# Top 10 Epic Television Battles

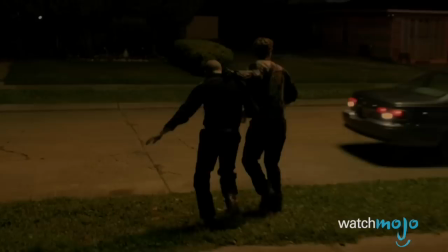498s
The long take, coupled with the many violent moving parts Rust encounters, makes for an anxiety-inducing, thrilling action sequence.
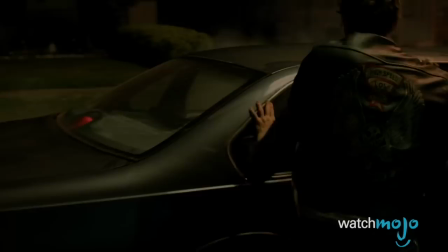506s
The camera never cuts, and neither does the tension.
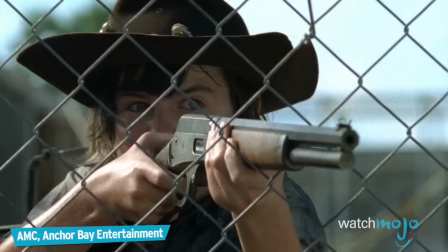514s
Number 2. The Prison Assault, The Walking Dead
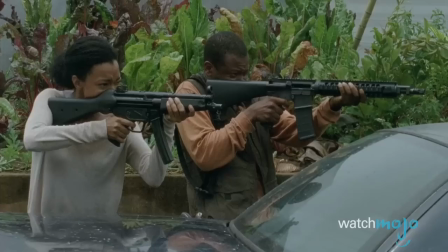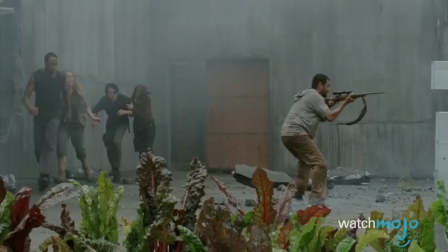525s
We had hoped that after the governor's first failed attempt to kill everyone at the prison, that he'd have a change of heart.
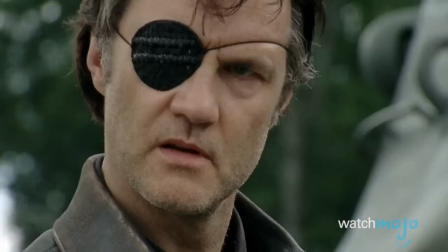531s
He may have found himself a new adoptive family and showed his softer side, but sadly, the governor remained the same old mass murderer.
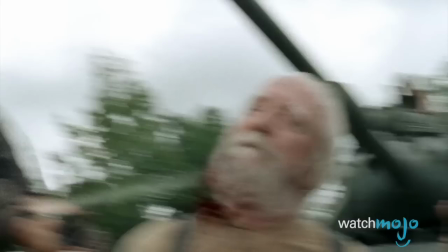539s Liar.
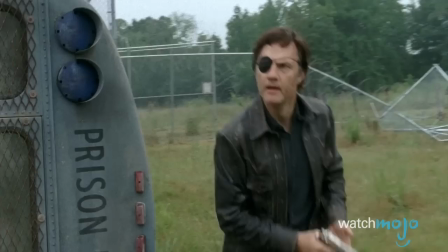543s
After executing Herschel, he attempts to invade the prison again. And this time, he has a frickin' tank.
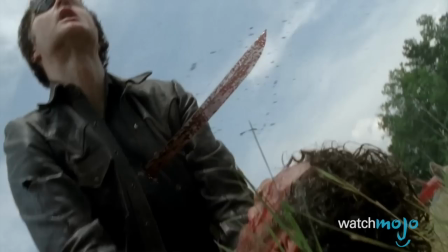551s
Regular characters are killed off, and the entire prison is destroyed in the process.
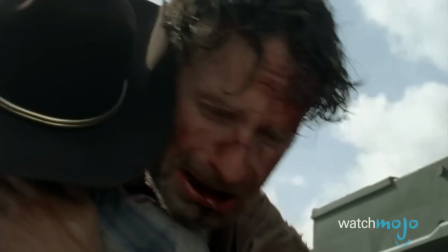556s
Thankfully, the governor is among the dead. Hordes of walkers are fun and all, but this moment showed that even in a world of the undead,
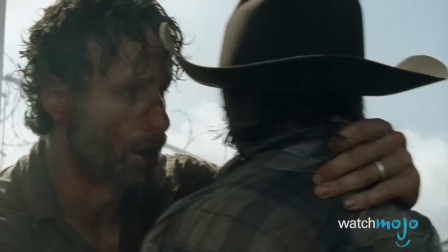564s
it's still inter-human conflict that proves most exhilarating and devastating.
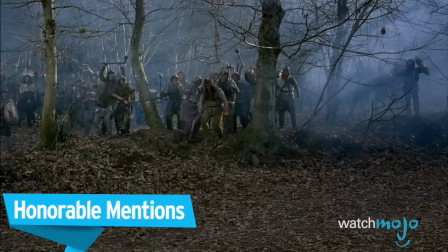569s Judith, where is she?
Before we unveil our number one pick, here are some honorable mentions.
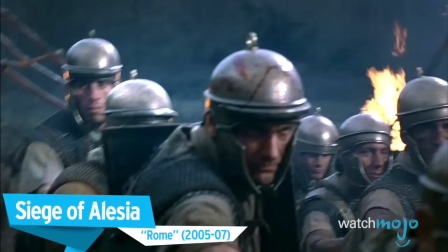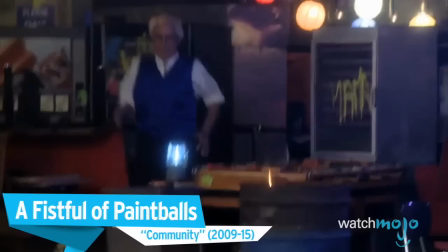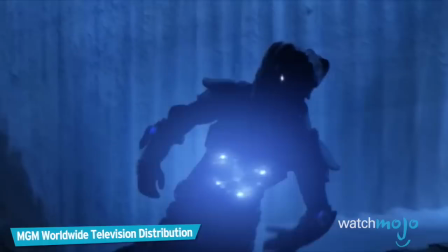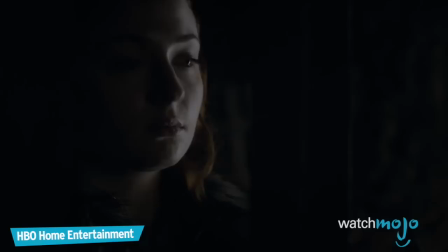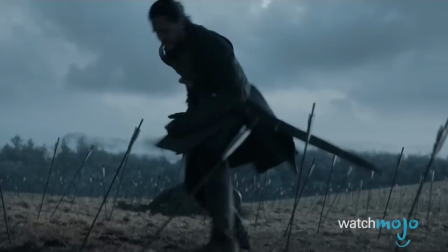614s
Ramsay Bolton finally meets his end in this amazingly cinematic, immersive,
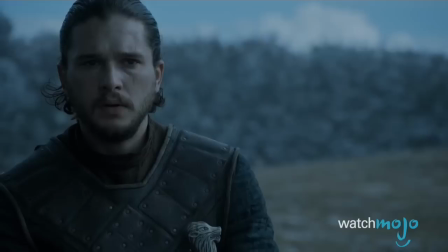619s
and grand battle sequence. erected from the dead, Jon Snow is convinced by Sansa to retake Winterfell.
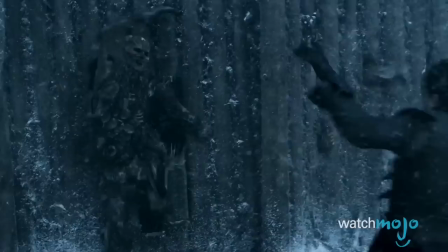626s
Heavily outnumbered, Jon Snow's army gives it all they've got.
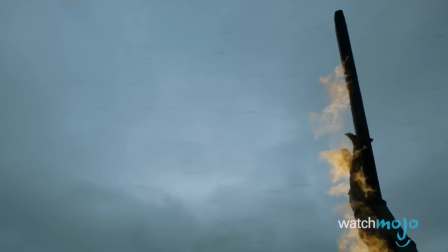630s
Previous Game of Thrones battles like the Massacre at Hardhome and the Battle of the Blackwater were both entertaining and epic,
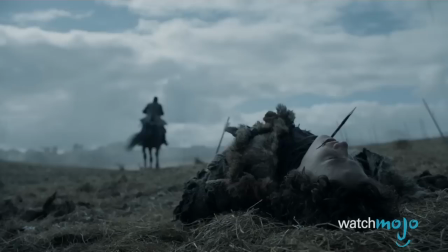637s
but here we're dropped right in the thick of the battle, getting a firsthand perspective of the carnage and mayhem.
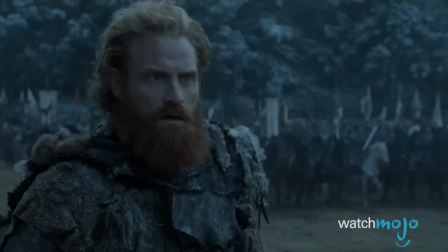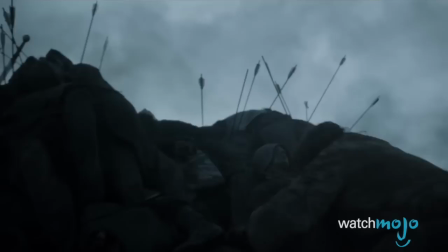650s
Soldiers are killed left and right, horses are covered with arrows, and mountains of bodies begin to pile up.
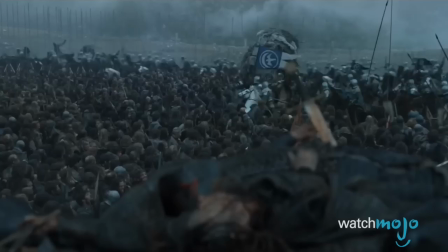657s
In the end, the Starks come out victorious, but only by the skin of their teeth.